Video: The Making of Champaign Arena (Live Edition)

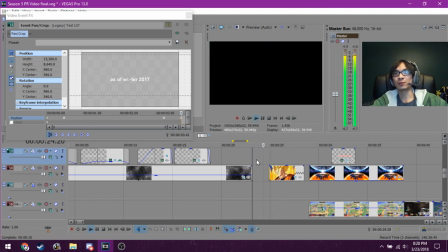12:24 There's a lot more anticipation, and there's a lot more...
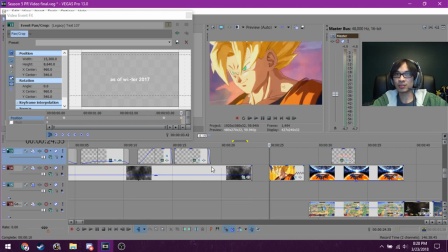12:27 It adds on to the build-up that I was previously generating. And this is something that a lot of people don't really think about. And it's just a very small detail.
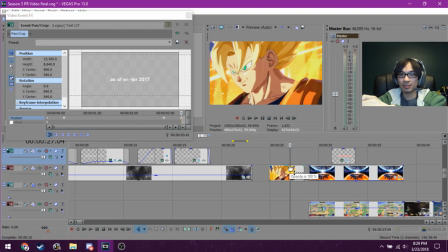12:45 It's like a small percentage of quality of life, right?
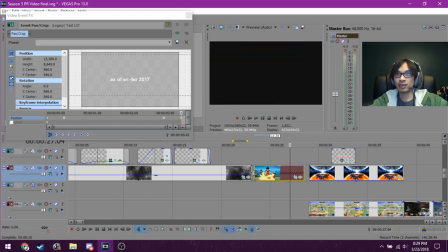12:50 Like, it essentially, like I said, does the same thing here.
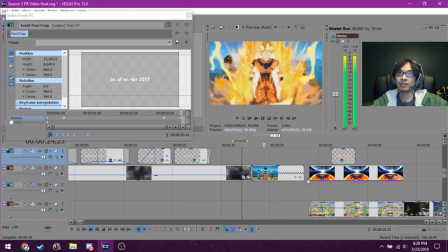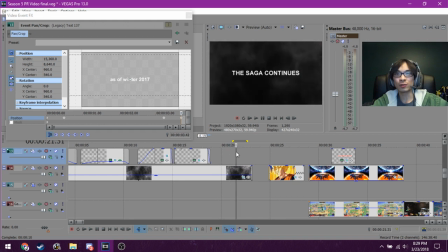13:01 But I think it's more in tune with the previous 20 seconds or so.
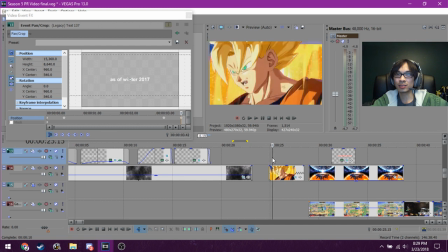13:08 And that's why I chose to do it that way.
This'll be a good match.
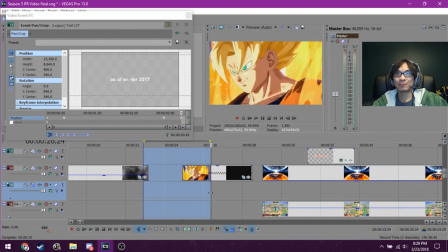13:21 So yeah, this is very, very minuscule in terms of the whole grand scheme of things, but it's about telling a story, and this is the story that I wanted to tell.
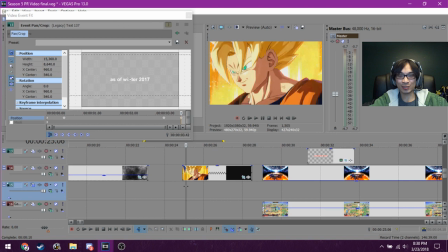13:39 Yeah, and Alex brings up a good point that it centralizes everything on Goku here instead of including the background characters. That's something I didn't consider, but it is a good point. Okay, moving on.
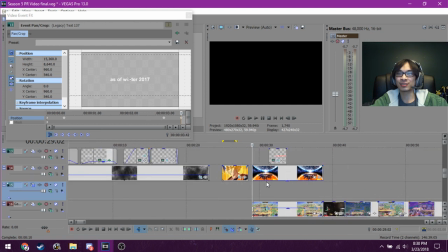13:58 I think that's enough of that part.
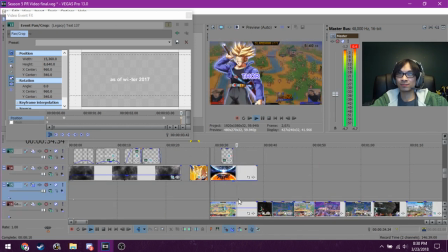14:03 Again, the ugly font.
I won't be holding back. You'll pay for what you've done.
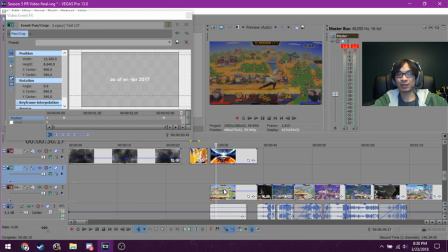14:10 Okay. So I've pulled this trick many times in previous PR videos.
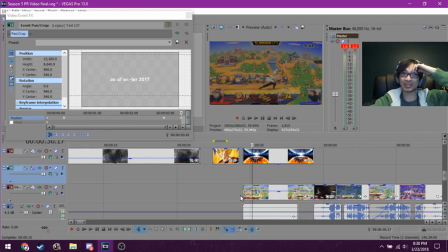14:15 It honestly irritates me that I've done it this much, because I just can't find other ways to sort of be innovative and introduce
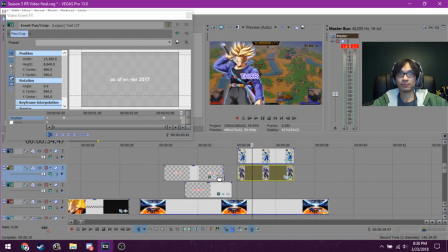14:23 names and characters. But you've seen this many times before.
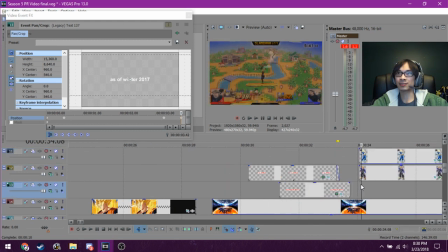14:30 Text slides in, slides out. Characters slide in, slide out.
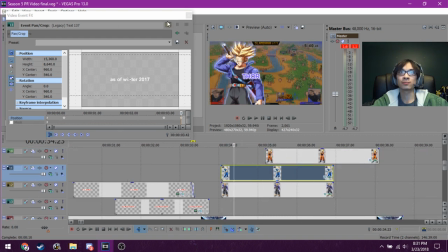14:36 The only difference is that I did add some slight glowing to the outline,
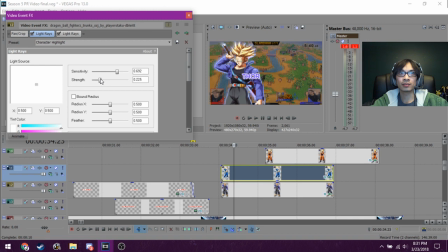14:45 but they were a bit flashier.
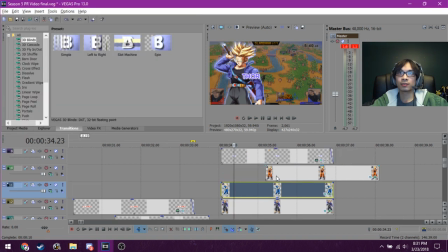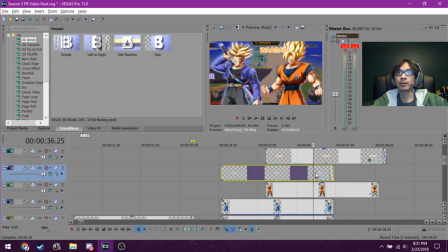14:53 Oh yeah, and the fact that there were two people on the screen at the same time. So This was where I got the idea of doing fighting games in the first place. It just spontaneously came to me. I was thinking about Skullgirls one night,
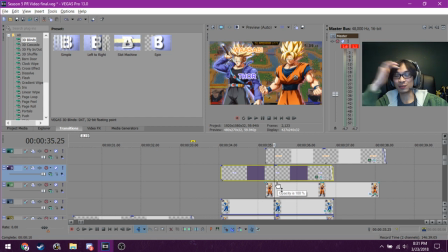15:09 and Sway actually had brought up several months before that it would be cool if we introduced two players at a time. And I did brainstorming all the way back then, and I could not for the life of me come up with a good way of doing it.
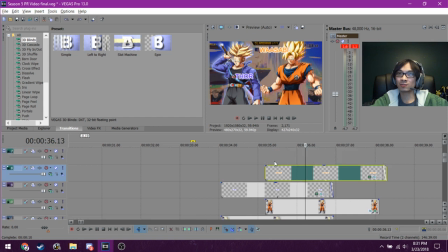15:24 And then just one night, I thought about fighting games, and then we come to what we have today with the
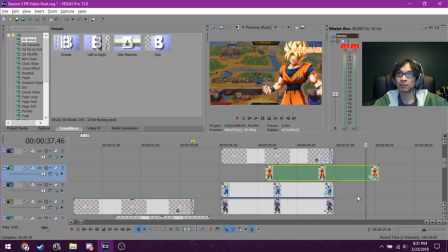15:34 one-on-one situation where two players are introduced against each other. Yeah, I don't think this is worth talking about really.
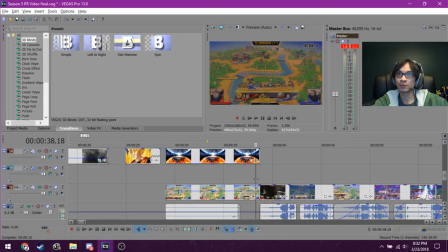15:42 It's I've done it before. It's just keyframing images.
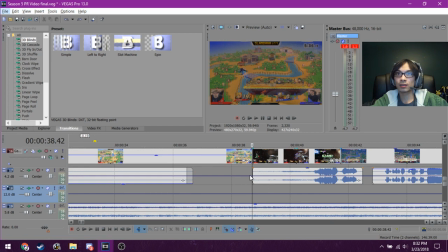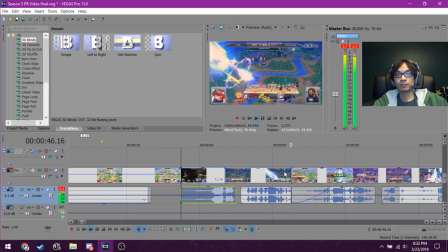15:56 And That's gonna be a stock for Moniker.
so I was looking for songs to put down, and I immediately chose Namek. I just thought it was so flashy and fit the Dragon Ball Smash cross-up very well.
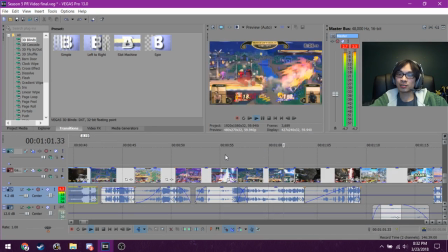16:13 The nice thing about having two players per section is that
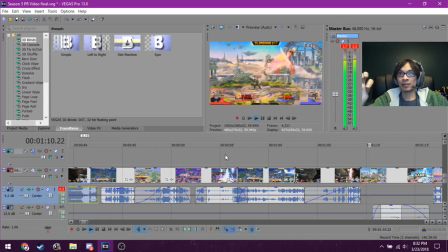16:20 I could have clips mixed together, and there could be really cool moments where, hold on. Oh, we haven't passed that part yet.